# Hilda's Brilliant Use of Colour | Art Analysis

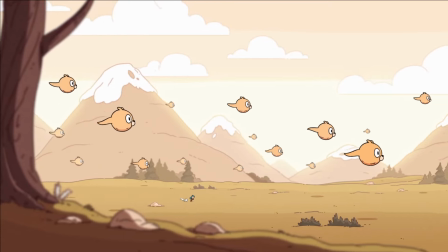4:04 So during daytime we'll be seeing a lot of the warm earthy tones I mentioned earlier but as it shifts
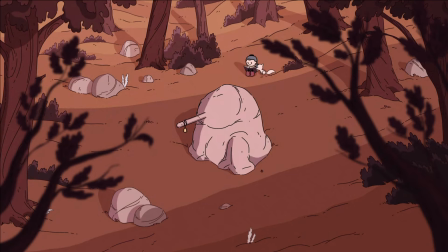4:09 towards evening the entire palette changes towards something more purple and cool by comparison.
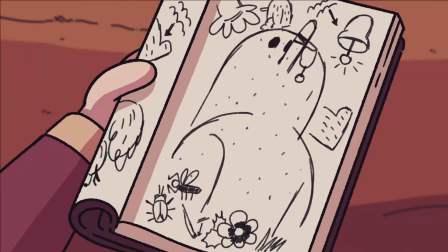4:14 The color palette is even more restrained here and the bright blue hair of Hilda starts to become something more akin to a gray purple.
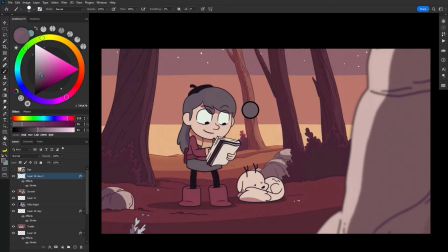4:22 Though the cool thing is that it still feels like blue because it's a much more greyed version of the red used for her jacket.
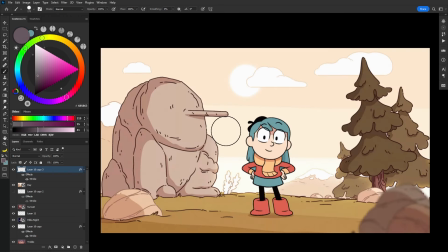4:28 Now if I use the same colour for our daytime Hilda, just look how out of place it becomes.
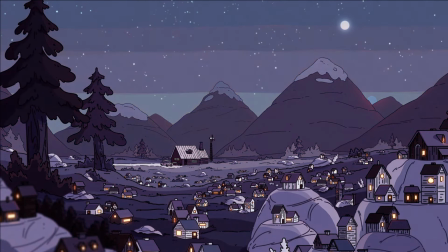4:34 Finally, when it reaches night, the entire palette is almost monochromatic in its approach.
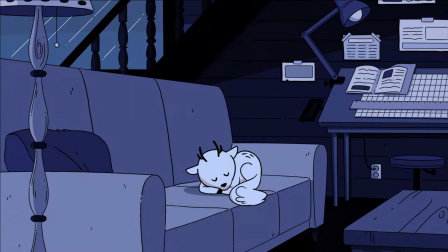4:39 Apart from artificial light sources which are shown through white or yellow or orange, everything else is bathed in a dark purpley blue.
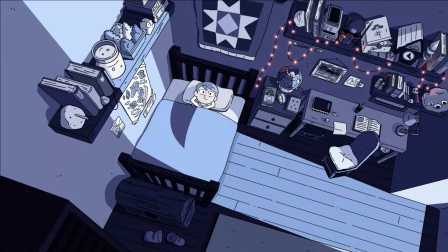4:47 In these scenes, Hilda's hair looks dull and blends in with everything else. We can't make out or distinguish colors from one another and this kind of reminds me of Color in Light by James Gurney and this one particular exercise. On page 138 we have these color swatches here and then James Gurney has them during the day and a simulated version of them at night time. So notice a lot of these colors lose their perceived saturation and hue and in Hilda this is pushed even further by losing them entirely.
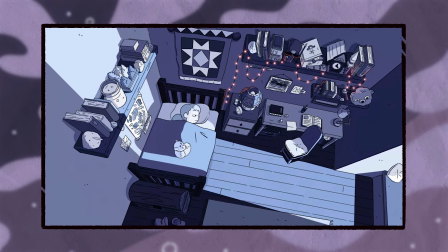5:14 But the really interesting thing is that at nighttime Hilda maintains her exact same value structure and if I switch these images to black and white you'll see what I mean.
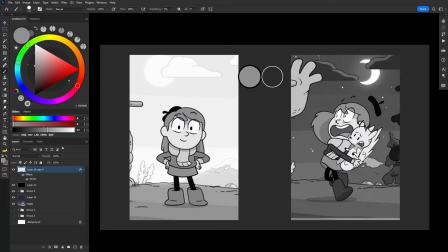5:24 I think since her hair is mostly a mid-tone this gives the environment a chance to either brighten during the day or darken at night while maintaining the readability of Hilda amongst everything else.
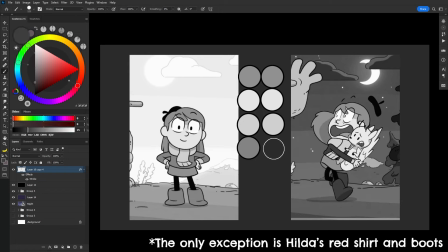5:35 You might have heard of the term light and dark or dark and light and that's exactly what's happening here. These colors are all being intentionally chosen to convey an emotion and whenever I think of Hildar
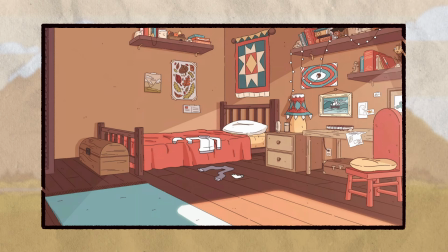5:44 I picture the warm cozy feelings of day and the mostly eerie muted tones at night.
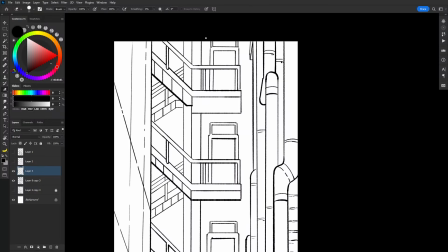5:50 So using what we've learned today I want to do a really quick demo of a day and night scene and apply the same color
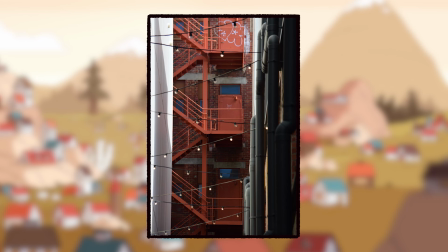5:55 logic and for context I'm using this picture I took in Perth and we'll start with the daytime variant.
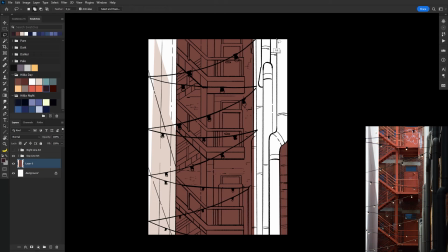6:01 So the first thing I'm doing is just blocking in all of the basic colors that I have. You'll notice on the left hand side of the screen I've got two different color swatches.
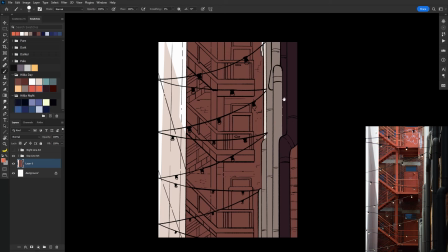6:10 One of them is Hilda Day and then Hilda Night and these are basically colors that I've just picked from a bunch of references from the show.
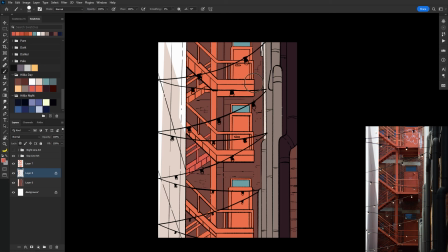6:16 So it's interesting because I'm having to interpret and group different local colors together and try and get everything cohesive.
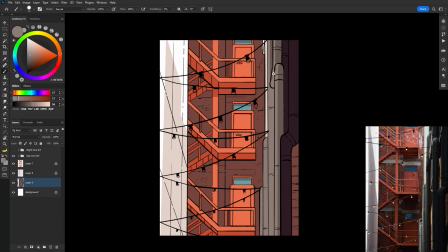6:24 Because I only have one other value or color for my shadow I also have to be really selective in how light or dark everything gets.
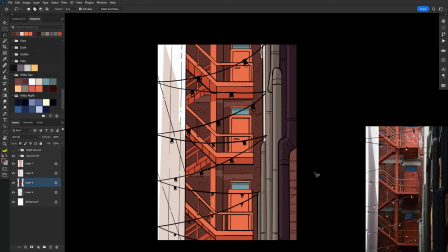6:32 So you'll also notice that I've started to use a bit of the Hilda Blue on those windows just to add that little bit of punch and then I'm darkening the brick walls in the background and then having the lighter bricks show through just above the doors.
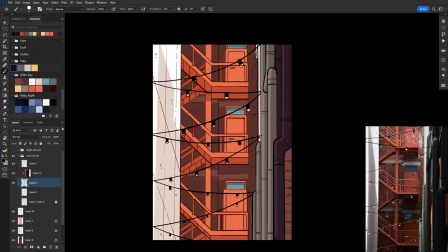6:47 Right now I'm just cleaning up a little bit of the line art and I'm also giving them their different colors so I can draw the eye towards the things of most importance.
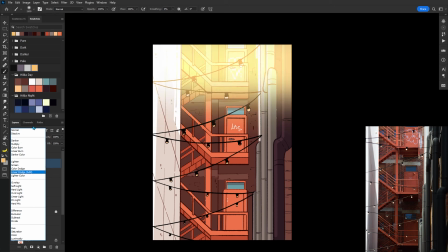6:57 And now just using white I'm going and adding all the little bits of graffiti on the doors and going back to what I was saying earlier
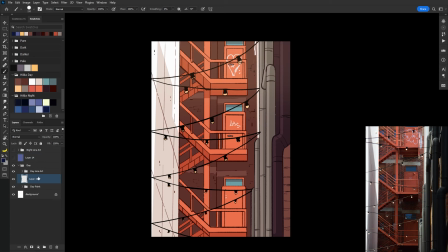7:04 about the light bloom I've also decided to add a linear dodge layer and then set that as a gradient over everything just so we have a bit of a bit of suggestion of sun above.
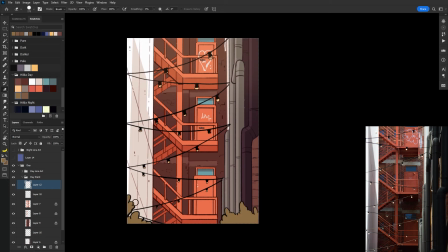7:14 And then finally I decided to add that little bit of hilda green at the bottom just to make the entire color palette tie together a bit more.
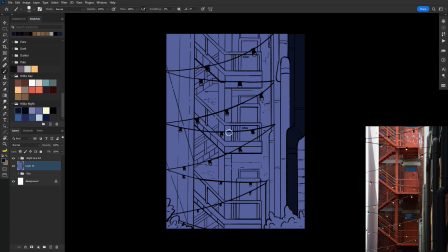7:21 So now I'm switching over to the nighttime variant of the scene and this one was actually a pretty interesting challenge just because
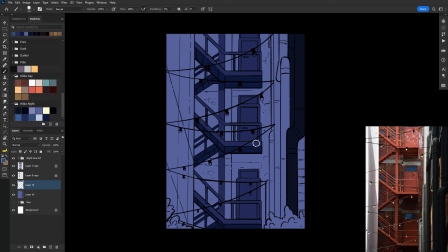7:27 I decided to ignore my value structure beforehand and kind of paint intuitively and see what would happen. So you'll notice that the fire escape now becomes darker than the bricks and I thought that this just added a little bit of extra variation just because that blue on the fire escape leans more towards purple and it just draws the eye a little bit more.
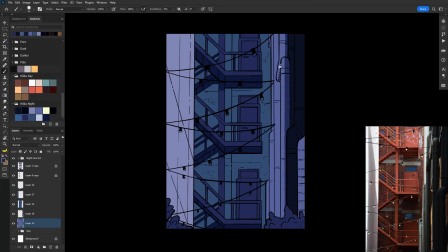7:47 Going for the rest, because we are essentially monochromatic, that means that I have to group even more things together and
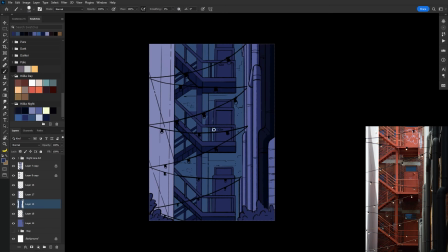7:54 so you can see that I'm still trying to have a little bit of the value structure show through with the white wall on the left-hand side and just those bricks coming in. I decided to also add some shadows to suggest maybe a little bit of ambient lighting from the moon and then going ahead and filling in those windows as well.